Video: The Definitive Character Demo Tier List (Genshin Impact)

But as if they couldn't improve upon perfection, somehow the madman went and did it.
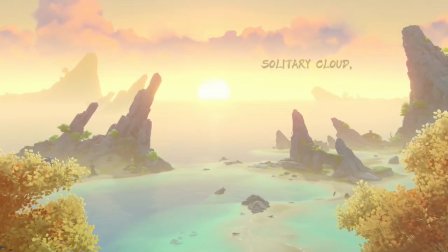37:13 Solitary cloud.
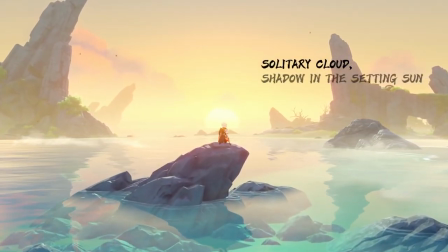37:18 Shadow in the setting sun.
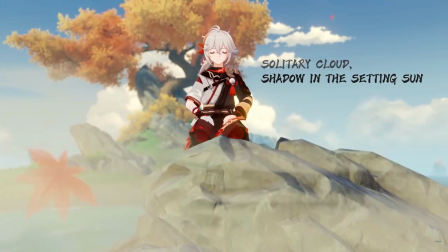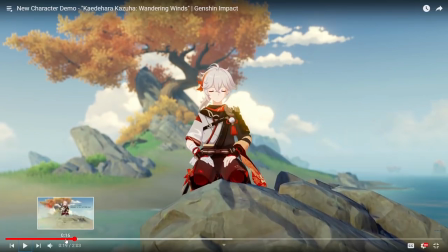37:26 Dude, that's so subtle, right? But he kind of flicks away his robe, almost like he's kind of shooing away the text that's next to him.
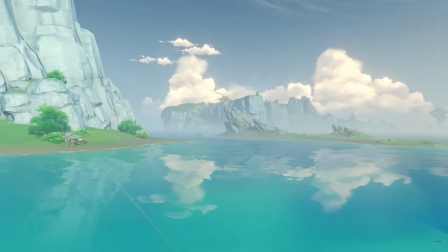37:34 And the last line.
Everybody wishing for him, be like,
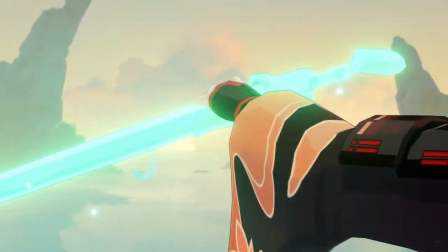37:43 Honestly, can't even finish. Here we go. Show your stuff, my boy.
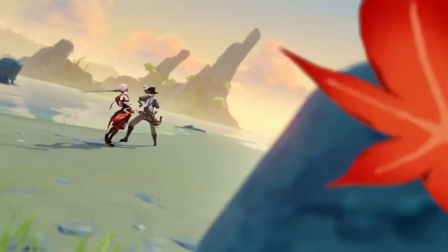37:49 That's my son right there.
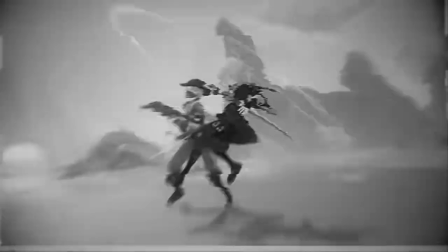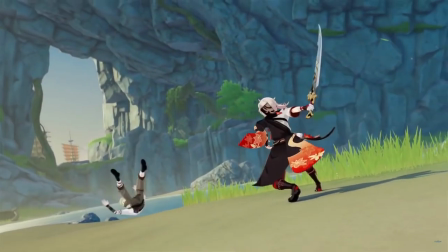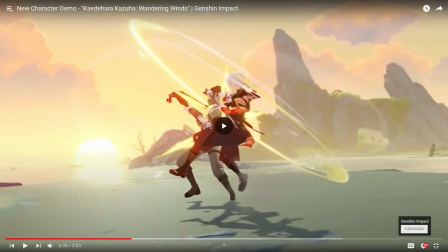38:03 I just want to throw this out here, but this is the only demo song with vocals. And hip-hop vocals specifically.
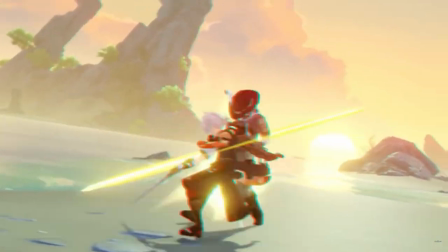38:09 Hear me out. What is hip-hop and rap, if not poetry to a beat? So what a perfect genre choice for the poetry son incarnate.
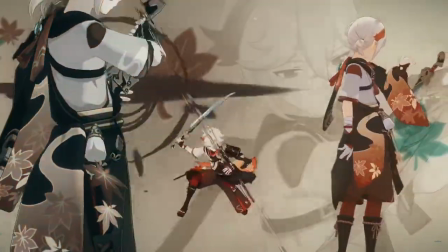38:17 They're also doing this Xiao thing, where every big impact turns monochromatic for a second,
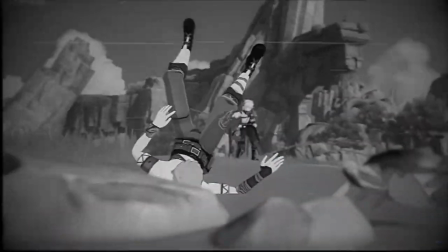38:20 but then they're also doing this cool new rewind fast-forward aesthetic, almost like the gameplay itself is Kazuha's turntable.
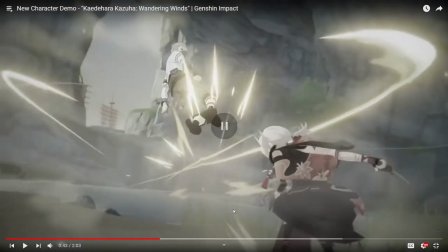38:26 I love how they blend the genre of music with the editing style here, it's so cool. You see it here?
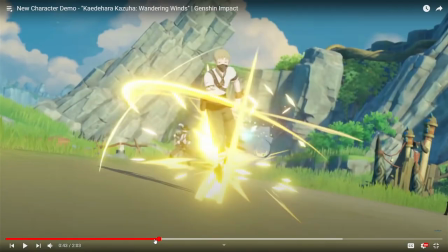38:32 There?
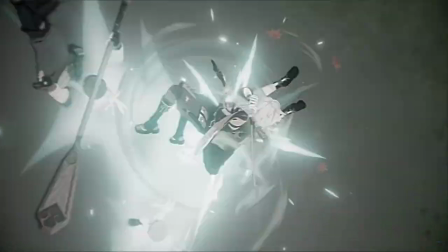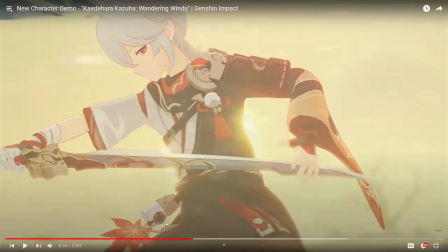38:42 What's crazy too, right, is like all of this is just in-game animations, But the insane camera work,
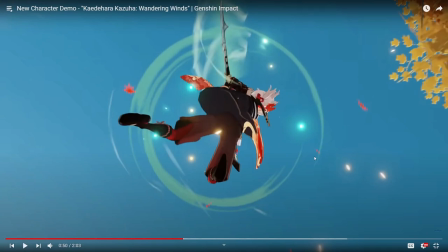38:48 the fluid dynamic transitions between all of them, make them look like custom animations, at least they do to me.
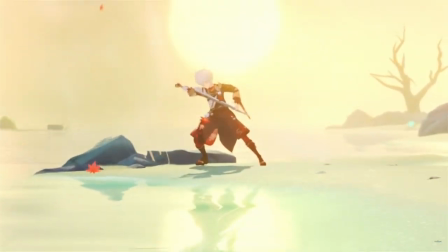38:55 This is all in-game though, and that's to me what is so impressive about this trailer. Oh my god, are you kidding me?
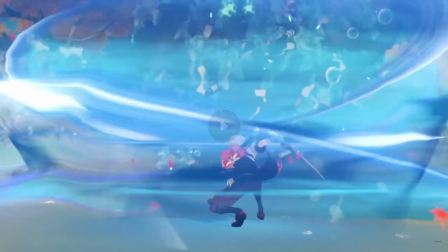39:01 Are you kidding me? I lost my fucking mind when I saw this sheet.
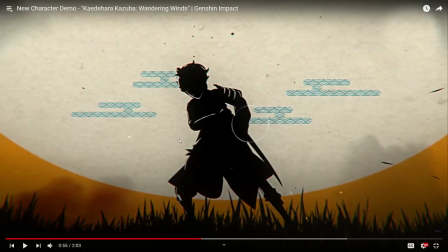39:07 This moment right here is what spurred me on to wail my absolute goddamn mind off. To this date, I have not spent as much money on any other banner combined as I spent on Kazuma's.
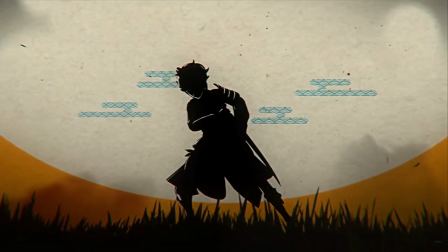39:19 Oh my god, this made me fuckin' simpid on my mind for him. And then of cor- come on!
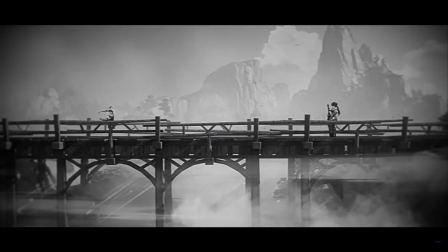39:26 Come on! You follow all that up with a legendary samurai movie aesthetic?
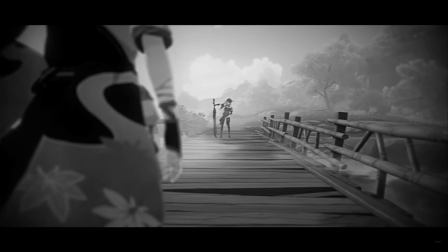39:34 Dude, it doesn't get better. It just doesn't get any better than this.
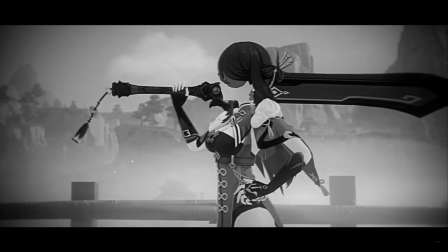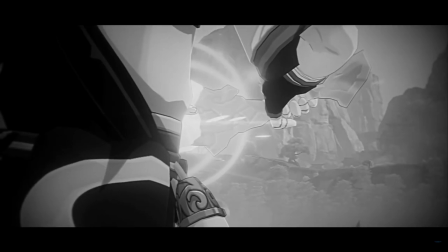39:44 And a little subversion. Really thought that he was gonna duke it out with Beto.
What, you mean being amateur?
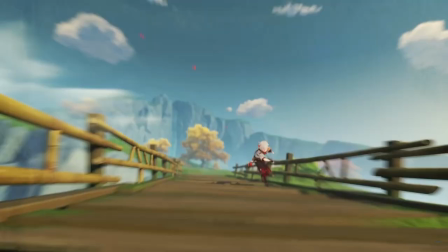39:49 I was saving him for ya.
Love it. Oh my dude! These transitions are so clean!
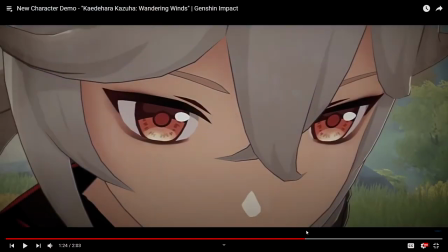39:56 Are you kidding me? Oh, with the eyes closed to back open.
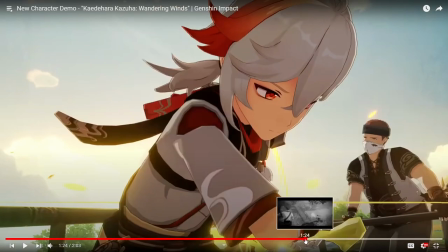40:01 Ah, my god, it's so good. Okay, one more time, one more time, come on, come on.
Saving him for ya.
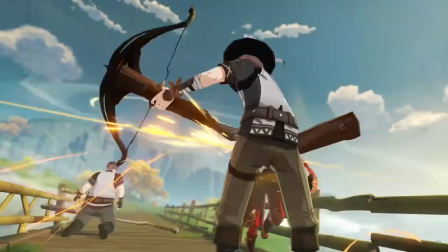40:07 Oh, the little jump off the bridge. Ah, it's so good.
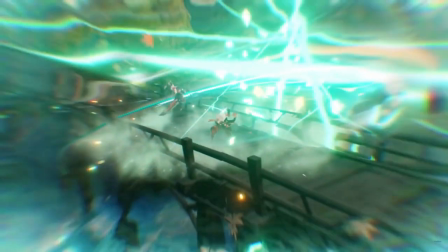40:12 Adorn my night!
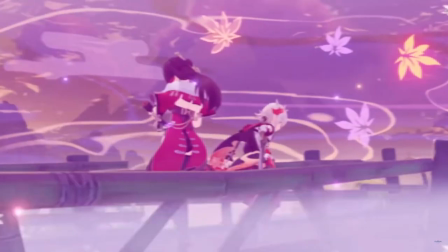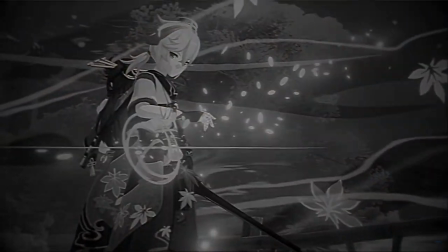40:19 My god, dude
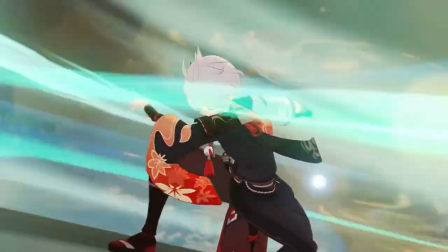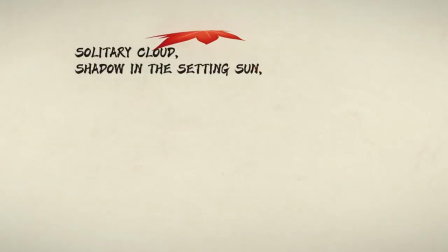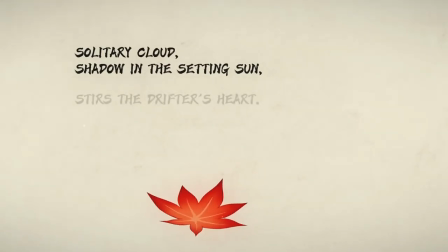40:32 Also,
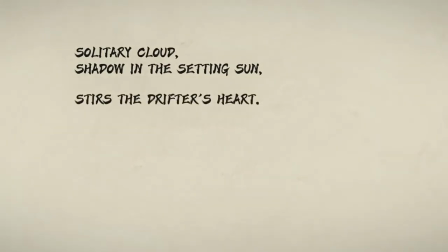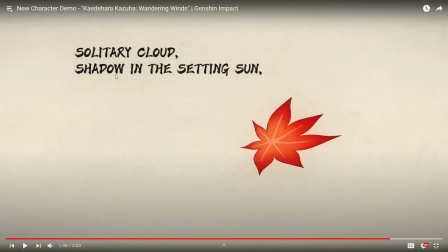40:38 holy shit, wait, I just- hi, uh, let's- can we rewind real quick?
Solitary cloud. Shadow in the setting sun.
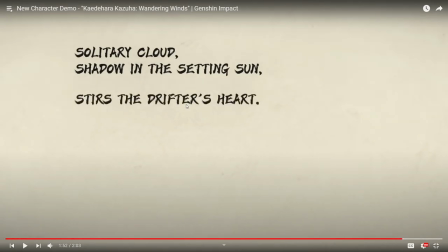40:46 Stirs the drifter's heart.
Holy shit. Dude, they literally foreshadowed what happens between him and A in 2.1.
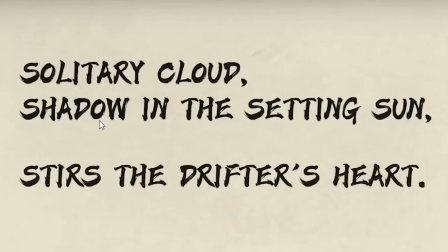40:53 A spoiler warning for anyone who hasn't reached the end of 2.1's Archon Quest. Because Shadow, or A, whose name literally means Shadow in Japanese, in the setting sun, which the setting sun is the symbol of Japan, it's the red circle on their flag, so the setting sun,
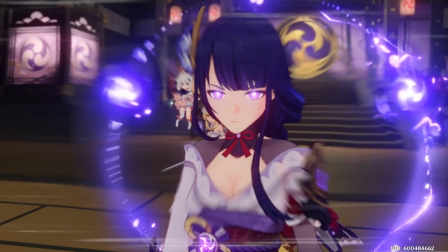41:07 the heart of Japan, or Inazuma in this case, meaning the Raiden Shogun, so the shadow is the solitary cloud.